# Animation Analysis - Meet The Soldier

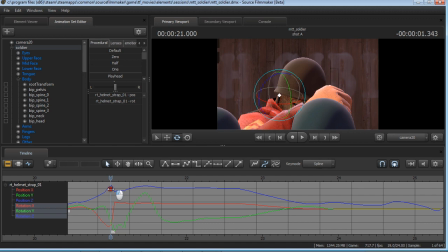[12:34]
A head strap would, he's rotating his neck, so they put in a little bit there. That's all just for looks. It actually, in my opinion, is not very natural looking, but it doesn't matter because it's more important that it's not moving so that it doesn't distract from the rest of the scene.
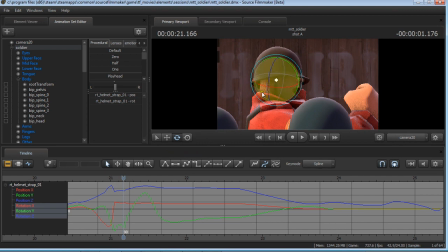[12:53]
Because, of course, as a general rule in animation, anything that's moving on the scene, people are going to look at, and they don't want you looking at the head straps. I mean, I could take the head straps right here and have them swing all the heck over the place.
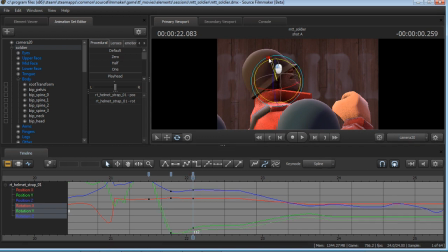[13:14]
Whee! Let me have it do it again just for fun. Head straps. We love head straps. Whee! Look at the head straps, and obviously it's ruining our scene just because it's looks like there's like a tapeworm attached to his ear or something. Let's undo that.
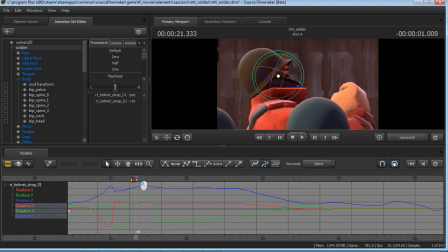[13:37]
Okay. But then we have a something happening here that is very interesting called lead and follow, because this is a leather strap, so it's very flimsy, and we get this forward motion from the neck.
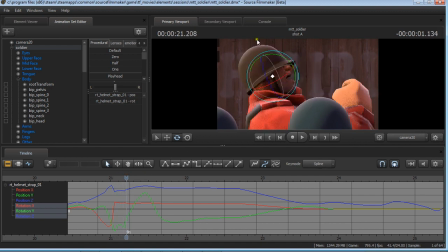[13:51]
The neck goes, or the head, I should say, goes up. We get this upward motion, throws the head strap up, and of course, because this is close and attached to the helmet, it's actually not going to move very much. It's going to go immediately right back into place. You'll notice these little dangly bits, they kind of drag behind.
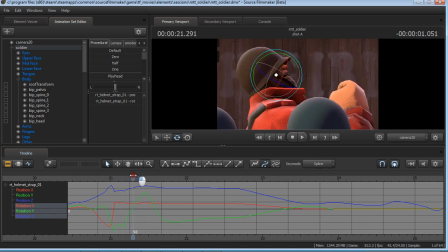[14:10]
They actually, even when they come forward, they kind of stay back. Looking at this part here, you'll notice that it actually animates back in this direction
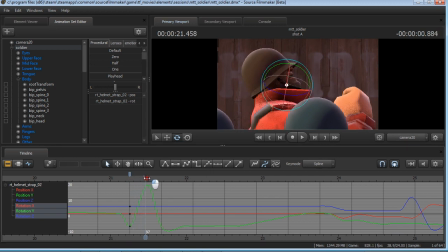[14:25]
first, then goes forward, and it stays back there until right about here. It's still actually coming back at this point, even though this guy's pretty much done. That's what we call lead and follow. Kind of like a fox tail, where it kind of whips back and forth. Okay, let's move on.
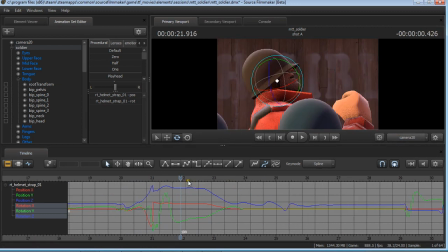[14:42]
I'm tired of talking about straps. Let's talk about... See, there we go. There's an example of IK right there. You can switch to an IK rig for the hand, so that even though his shoulders are moving around, his hand stays in place.
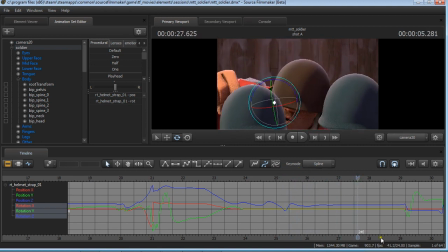[14:58]
So there's a great reason that you want to do that. Don't need head straps anymore.
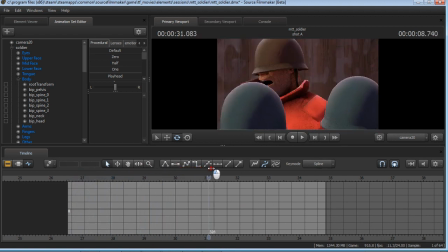[15:09]
we're really not going to... I guess we could just take a quick moment to talk about lip sync.
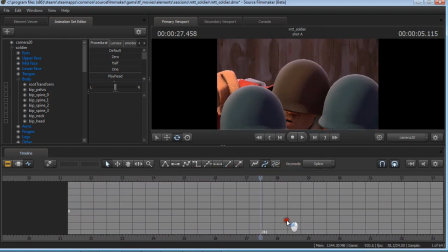[15:15]
There's a few interesting things that happens here.
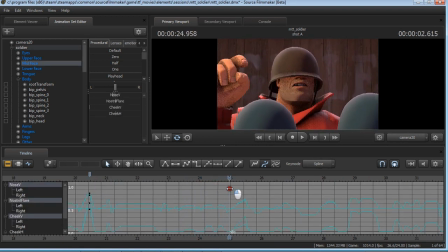[15:19]
The nose is actually changing shape constantly, and that's not something that you'd normally see with an amateur animator. This is something that is, active. They're going through pose to pose. Every spike you see is a keyframe.
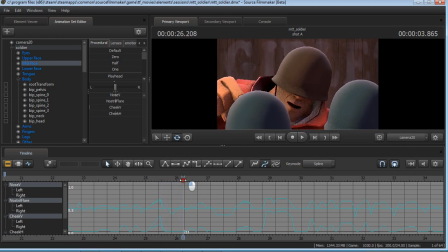[15:35]
So here, keyframe, here, keyframe, keyframe, keyframe, keyframe, keyframe, keyframe. So this is meticulously animated, and it's not for the faint of heart. So while something may seem straightforward, there's a lot going on here.
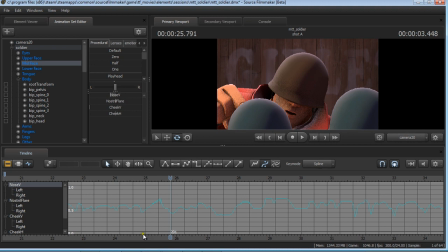[15:52]
And again, this is literally just the nose changing size to go with the mouth. And of course, this is not something you're going to get from emoticons or these emotion tabs and from
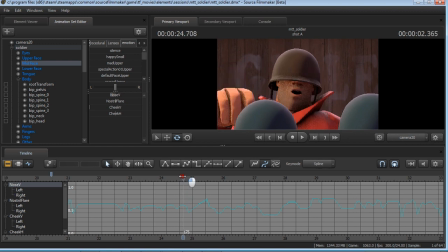[16:08]
the phonemes. I mean, they do a great job of filling the gap, but I can guarantee you that they spent a majority of their time in this shot on the facial animation. So that's something to take away from this, is just how much animation there is here.
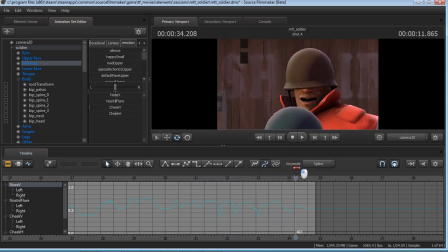[16:29]
Let's go ahead and move on, I think, to the next shot. I think we've explored most of what there is to talk about here.
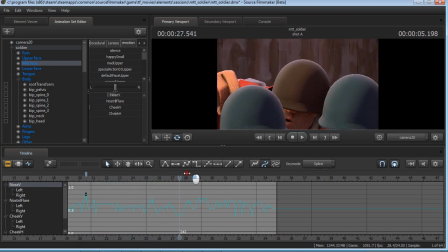[16:39]
Of course, I could talk forever about this, but I don't want to.